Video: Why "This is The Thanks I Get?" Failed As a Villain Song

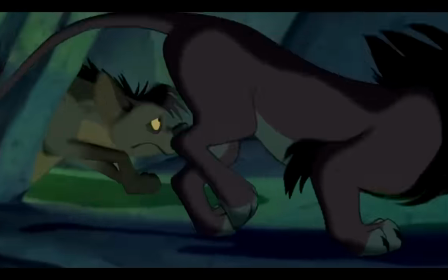(0:00)
If there's one thing everybody can agree on, it's that they love a good Disney villain song.
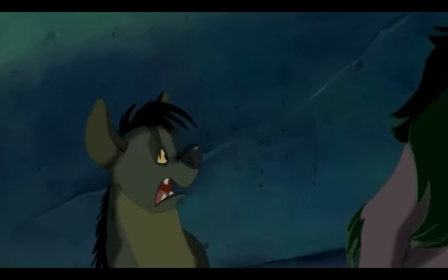(0:05)
For some reason, these songs always seem to have the best instrumentals, the best lyrics, and the most memorable visuals.
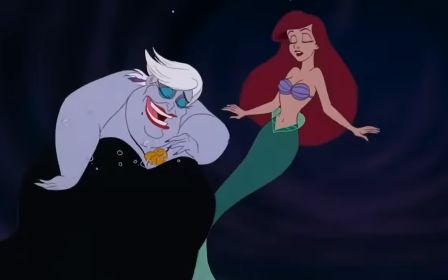(0:10)
My theory is that it's because villain songs fundamentally are all about personality. The best animated villains almost always have the strongest personalities of the cast.
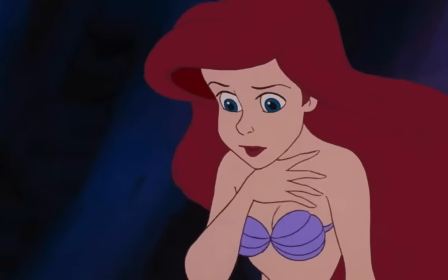(0:19)
They're flamboyant, cunning, arrogant, dastardly, all those good adjectives, and that's going to translate into song.
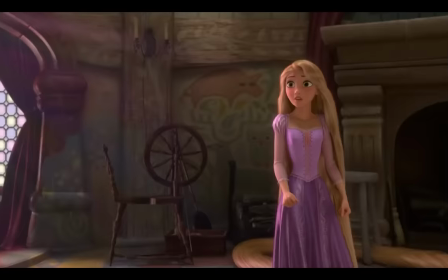(0:24)
We really haven't had a true villain song since Mother Knows Best in Tangled.
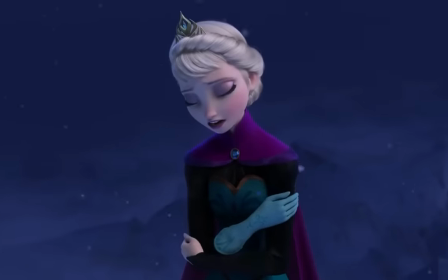(0:28)
Frozen didn't have one, unless you're weird and want to count Let It Go, and Encanto's villain was generational trauma.
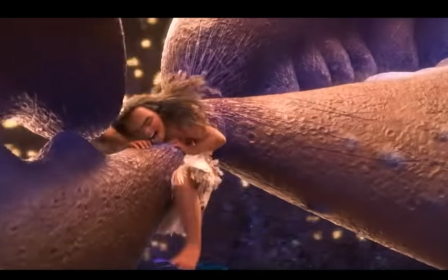(0:33)
You can make an argument about Shiny and Moana, but I don't really count it since Moana didn't have a major villain, just an obstacle that had a song attached to it.
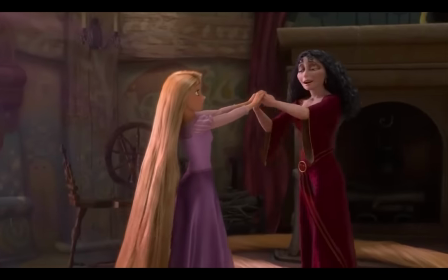(0:41)
Mother Knows Best is the most recent Disney song where the main villain sings about their particular strain of villainy.
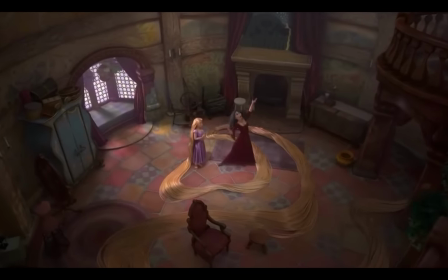(0:47)
In Mother Gothel's case, it's about being a manipulative and emotionally abusive mother who wants to keep Rapunzel where she is. It lays out not just who Mother Gothel is as a person, but also her motivations and goals. That's what makes a great villain song.
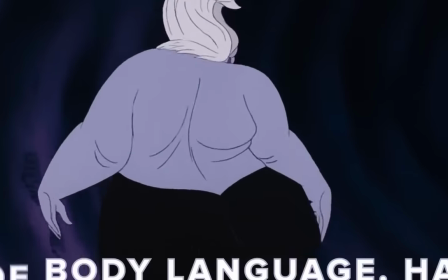(0:59)
You can see the same thing in earlier songs like Be Prepared and Poor Unfortunate Souls. Many people consider the best Disney song of all time to be Hellfire from Hunchback of Notre Dame.
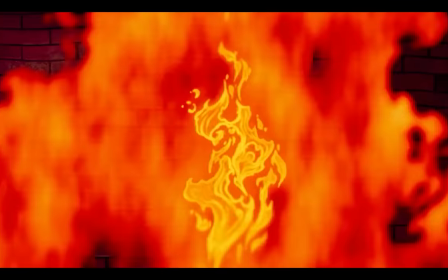(1:08)
While I personally can't choose a favorite myself, I could definitely see why someone would choose Hellfire. It's an excellent example of musical storytelling.
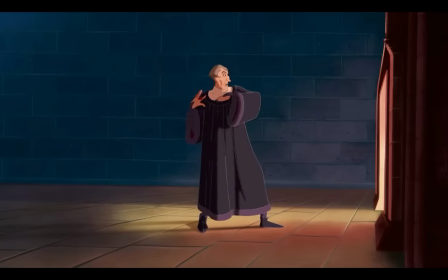(1:15)
You can tell that every aspect was deeply thought out. The religious imagery blankets the entire song, emphasized by the famous visual of Frollo running through the hooded chanting figures.
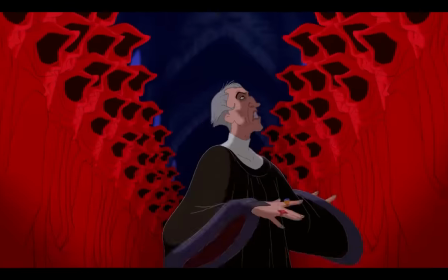(1:23)
That's the power of a villain song. It encapsulates what the character is all about, and since the antagonist is often the main force of the story's progress, it can also change the story and its themes as a whole.
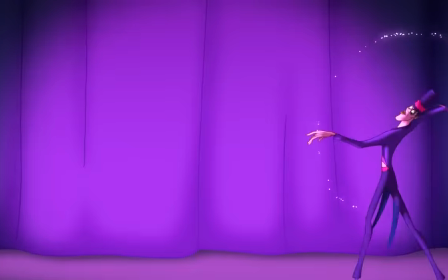(1:33)
A Good Villain Song also progresses the story forward, as any good musical number does.
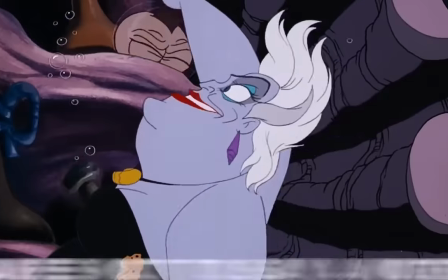(1:37)
Friends on the Other Side is where Facilier lays down his curse, Poor Unfortunate Souls is where Ariel gets turned into a human, Be Prepared is where Scarath the Hain is for help in his plan.
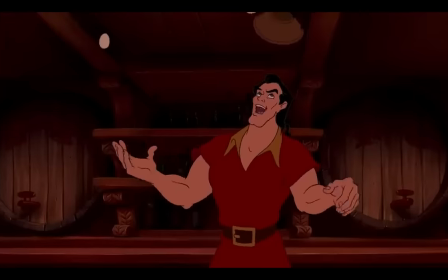(1:46)
Exceptions would be Mother Knows Best and Gaston, which simply establish character, but in the case of the latter, Mob Song provides another sequence for the villain to actively push the story forward.
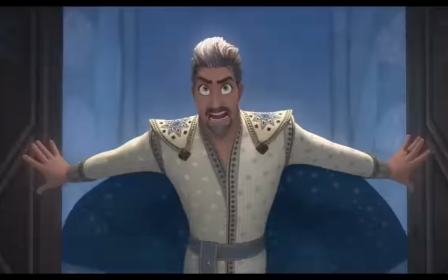(1:55)
Mother Knows Best gets a reprise down the line later as well. You could say this is the thanks I get from Wish fits these qualifications.
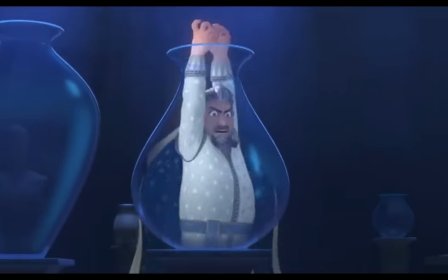(2:01)
It establishes Magnifico's personality and motivation, which are going to play into the story. So why has the reception been so poor?
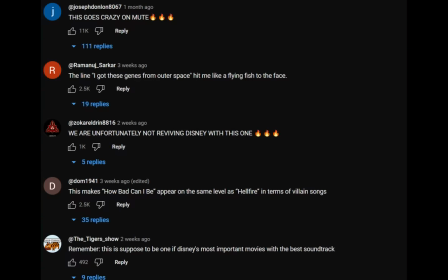(2:07)
Let's break down the song.
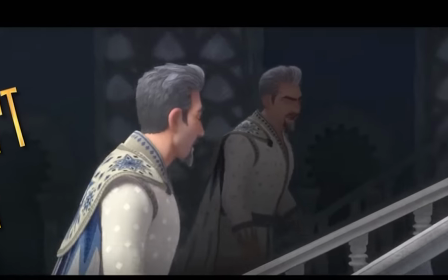(2:11)
I know it's only been three seconds, but I already have an issue, and that issue is going to extend through the entire song. This is a pop song. It's structured like a pop song. It's written by a pop song writer. It's produced by a pop song producer.
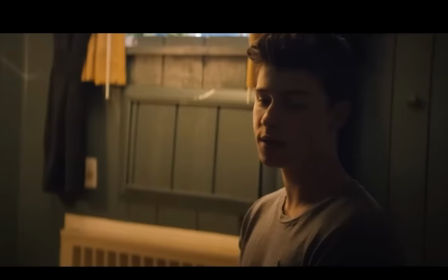(2:22)
So naturally, the instrumentals sound like a pop song. And not a good one either. The biggest problem of this song, though, is the lyrics.
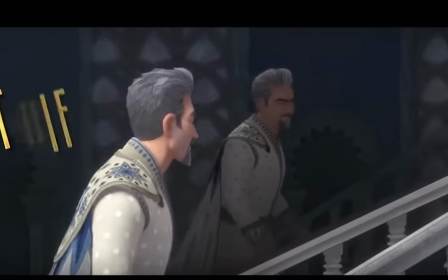(2:29)
We can see issues starting from the second couplet of the song.
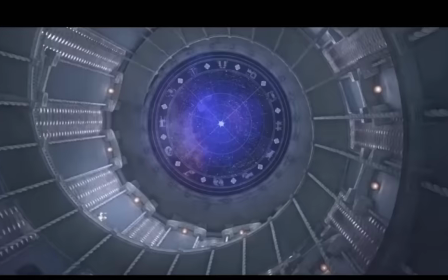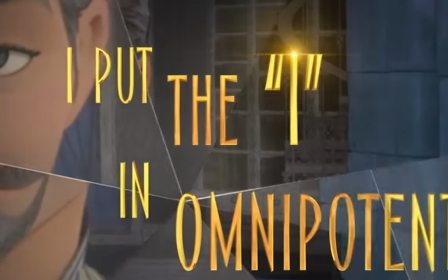(2:37)
This is a redundancy, which is my pet peeve in songwriting. Once you say, it's genetics, you don't also need to praise your genetics for a second time.
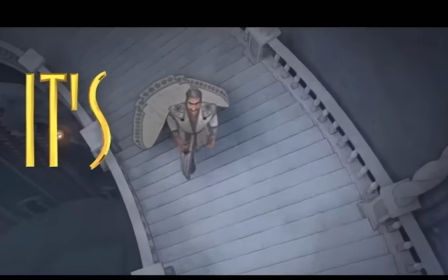(2:45)
Redundancy bothers me so much because most songs are so short, only a couple hundred words, so each line needs to count.
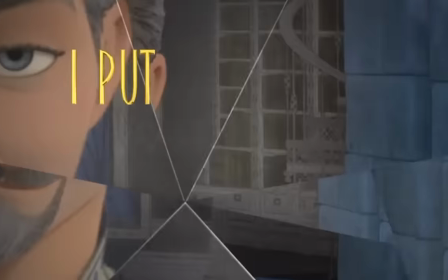(2:50)
Outer space is also just kind of awkward sounding in the rhyme scheme because the first syllable of outer is strong enough to feel like it also warrants a rhyme of its own,
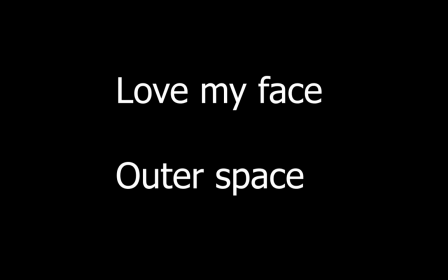(2:58)
but the previous line doesn't rhyme with the full phrase outer space. That's minor though, so let's move on.
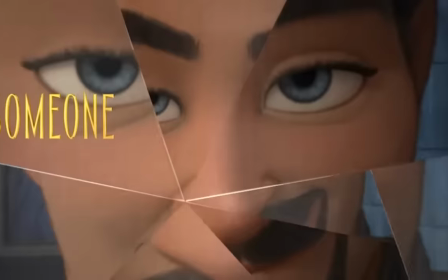(3:02) I'm passionate. I'm not petulant. Someone praise me for my benevolence.
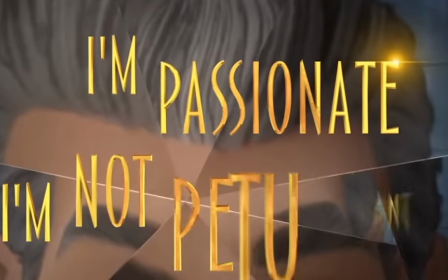(3:07)
The way that he puts emphasis on I'm passionate, I'm not petulant implies that these two adjectives are opposites, which they aren't.
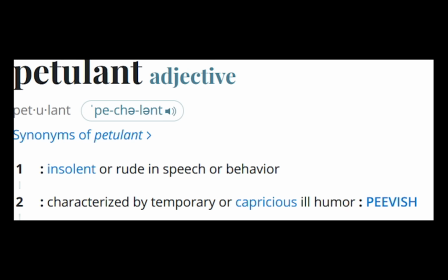(3:14)
Petulant means irritable and rude, and a person could easily be both passionate and rude. If he said, I'm passionate but not petulant, the line would make more sense.
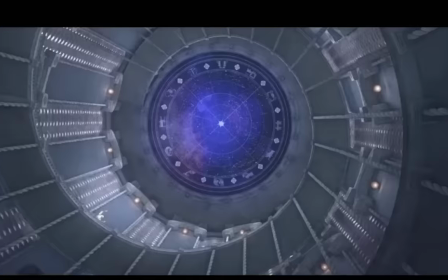(3:23)
Little things can make a difference. Another thing that makes the stanza sound awkward is that the ear expects a rhyme with omnipotent, but gets petulant, which is a minor slant rhyme at best.
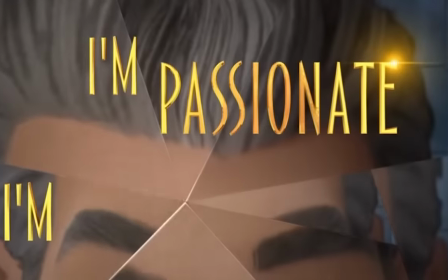(3:32) I put the I in omnipotent. I'm passionate. I'm not petulant.
It's because of how the words break down.
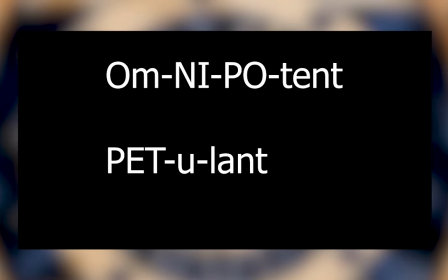(3:39)
The emphases are omnipotent and petulant. Since the The emphases don't rhyme, the words don't rhyme, even if their last syllables technically do.
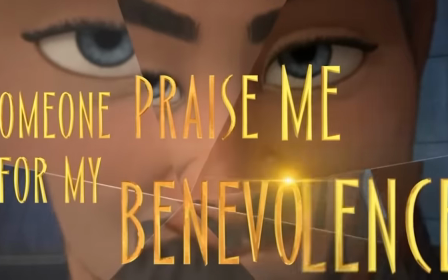(3:47)
The next line ends with benevolence, which does rhyme better with petulant. This just wasn't the place for an A-A-B-B rhyme scheme.
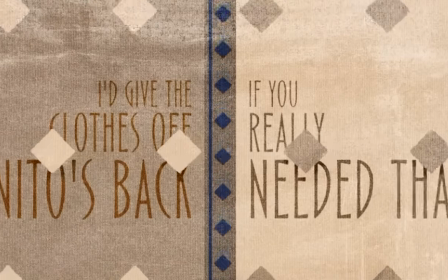(3:54)
A straight A-A-A-A where every line rhymes would have been better. The next stanza is better, I'll give it that.
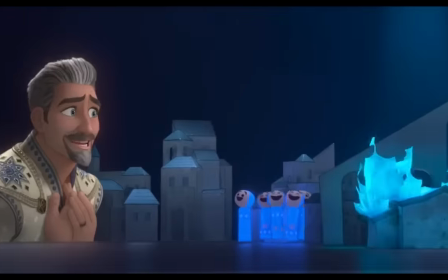(4:00)
It's a cute characterization. But then we get the most infamous line of the song.
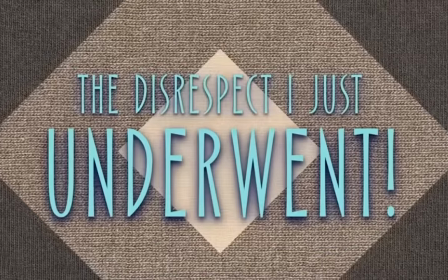(4:08)
Its redundancy at its worst.